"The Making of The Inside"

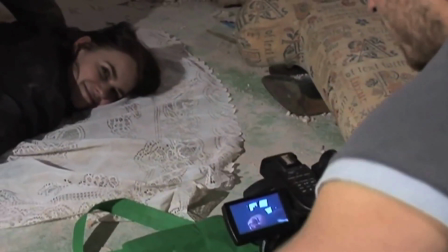(12:27)
This scene had a very, very strong reason behind it.
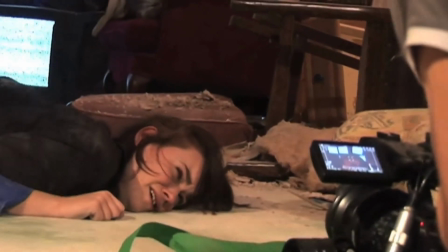(12:31)
It was meant to occur at the crescendo of the height of what man can do to another man, like the absolute violence,
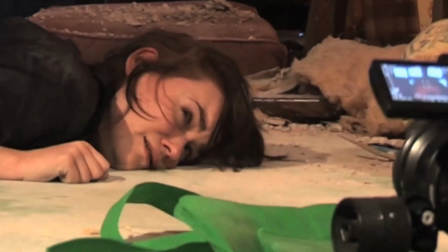(12:39)
the worst thing that can occur in humanity, which is the disempowering idea of being raped after everything else. Because the creature's not something that they just stumble upon, like you walk through a door and there's a grave. It's meant to be symbolic of when there's so much negative energy and a bad aura and bad feelings and bad vibes, that this summons the creature, that it's drawn to this negative place. He's almost like a moth to a flame. He's drawn to violence. He's drawn to this negative build up in the room, and it comes back with, like, he brings the worst kind of negativity with him that anyone could possibly imagine, and it's just pure evil, and that really intrigued me.
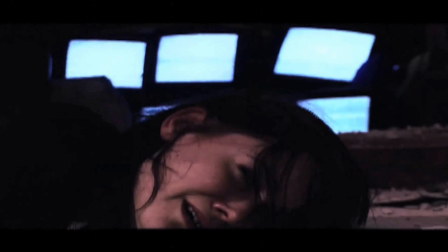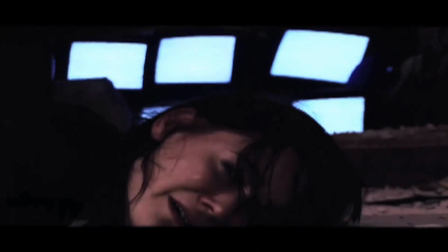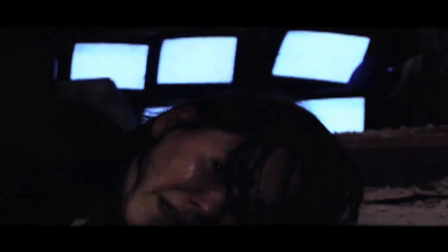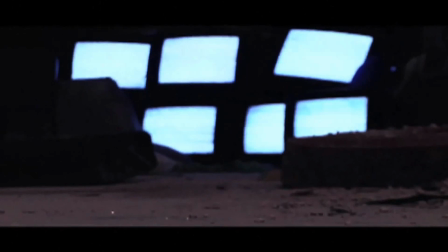(13:52)
Because we were coming from 2 very strong scenes, we needed to give the audience a bit of breathing space, and to just slow the film down a moment before we actually show the creature proper. So it's not like bang, bang, bang, bang, bang, here's everything on a plate, and we also wanted to give the real idea of where these people were.
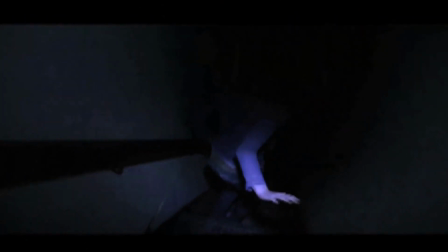(14:12)
So we have this scene then when they're going downstairs and they're going around
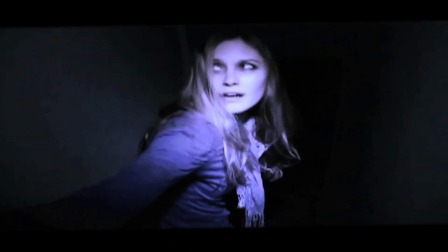(14:18)
basically the whole of the downstairs, to really give a sense of place, a sense of where they are,
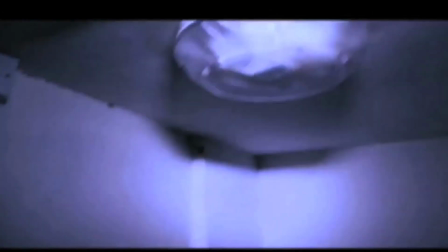(14:23)
and a sense that they could get impossibly lost in here,
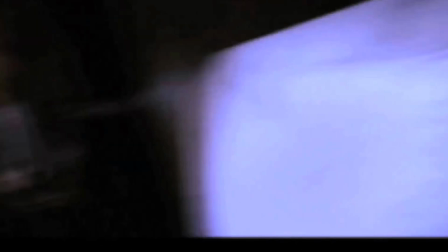(14:28)
and the only thing keeping them going is the light in the camera, and that anything could be around any corner.
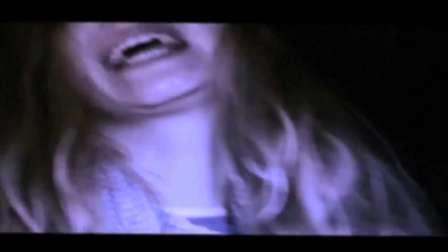(14:37)
Like, what could possibly happen to these people? And then they find that room with the symbols on the wall, and they see the creature for the first time, and they realise that things can get a whole lot worse. And they are about to get a whole lot worse.
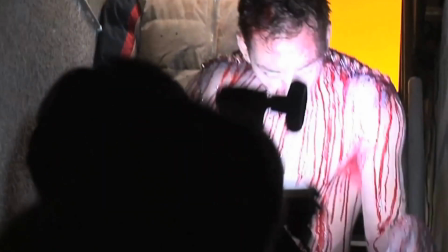The conception of the creature was very important. Myself and Franco, the producer, we decided that we wanted something that was very real, was based on a human form.
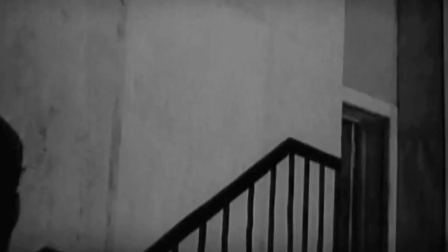(15:07)
We got references of various films, but we wanted something like Nosferatu. It's something that's so disturbing because it might not get to you, it's almost slow,
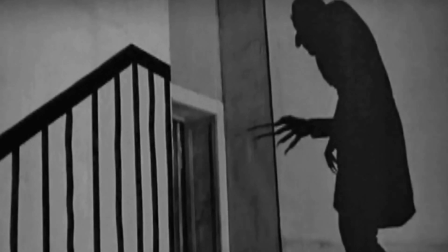(15:15)
but it's got this kind of horrific twisted nature to it, like in Nosferatu. And the idea of the creature was, he is very slow and he is weird. He's a dead thing. There's nothing living about him, but he can move. He can just move by, it's not explained what it is. It could be teleportation, or he's just incredibly super quick when you don't look, or he's almost a ghost.
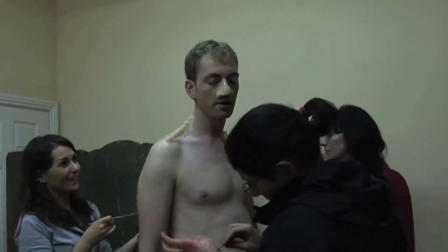(15:36)
With Nadia is amazing, and the makeup conception came talking to Nadia how we could develop and make Patrick Moynihan,
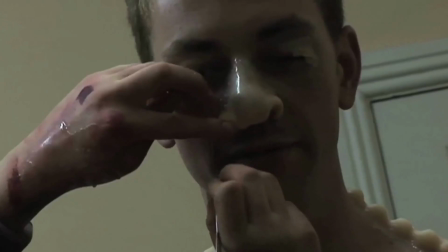(15:43)
wonderful actor, how we could make Patrick as grotesque and weird as possible and make him as almost insect-like.
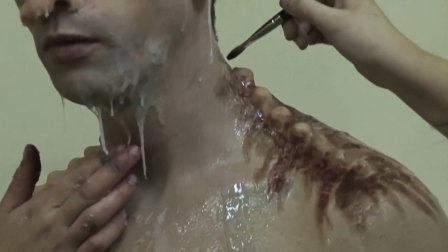(15:49)
So she designed this latex mask for him, which is really hard to do with the nose and the mouth, and he had these teeth and everything, and he had a thing in his skull cap thing,
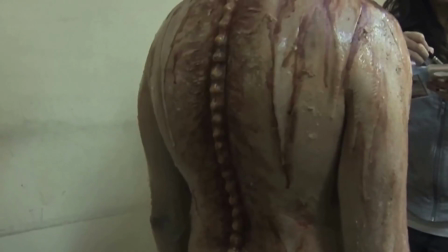(15:58)
and all sorts of things, and he was in this little thong, just covered in blood and latex, and it's to make him look as dead as possible, like he was still melting, like he was physically disintegrating decomposing before our eyes. For Patrick, I mean, it was a very difficult shoot because it was very cold.
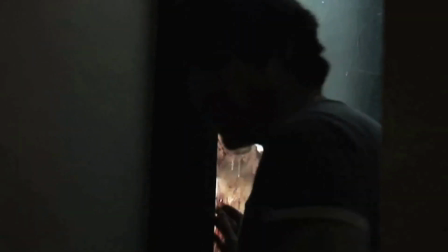(16:15)
I wanted it to be in a place, an environment that was cold, hard.
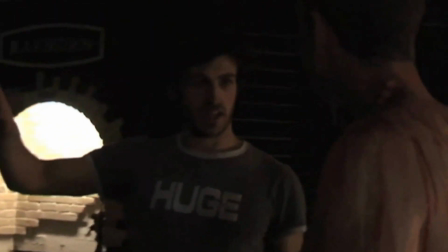(16:21)
It was imbued with this feeling of what we were shooting. So you came away from actually feeling you were involved in something.
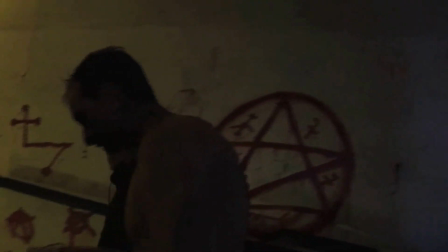(16:26)
You know, the place was scary. We were actually physically afraid being there. It was not a nice place to be. It was grotesque.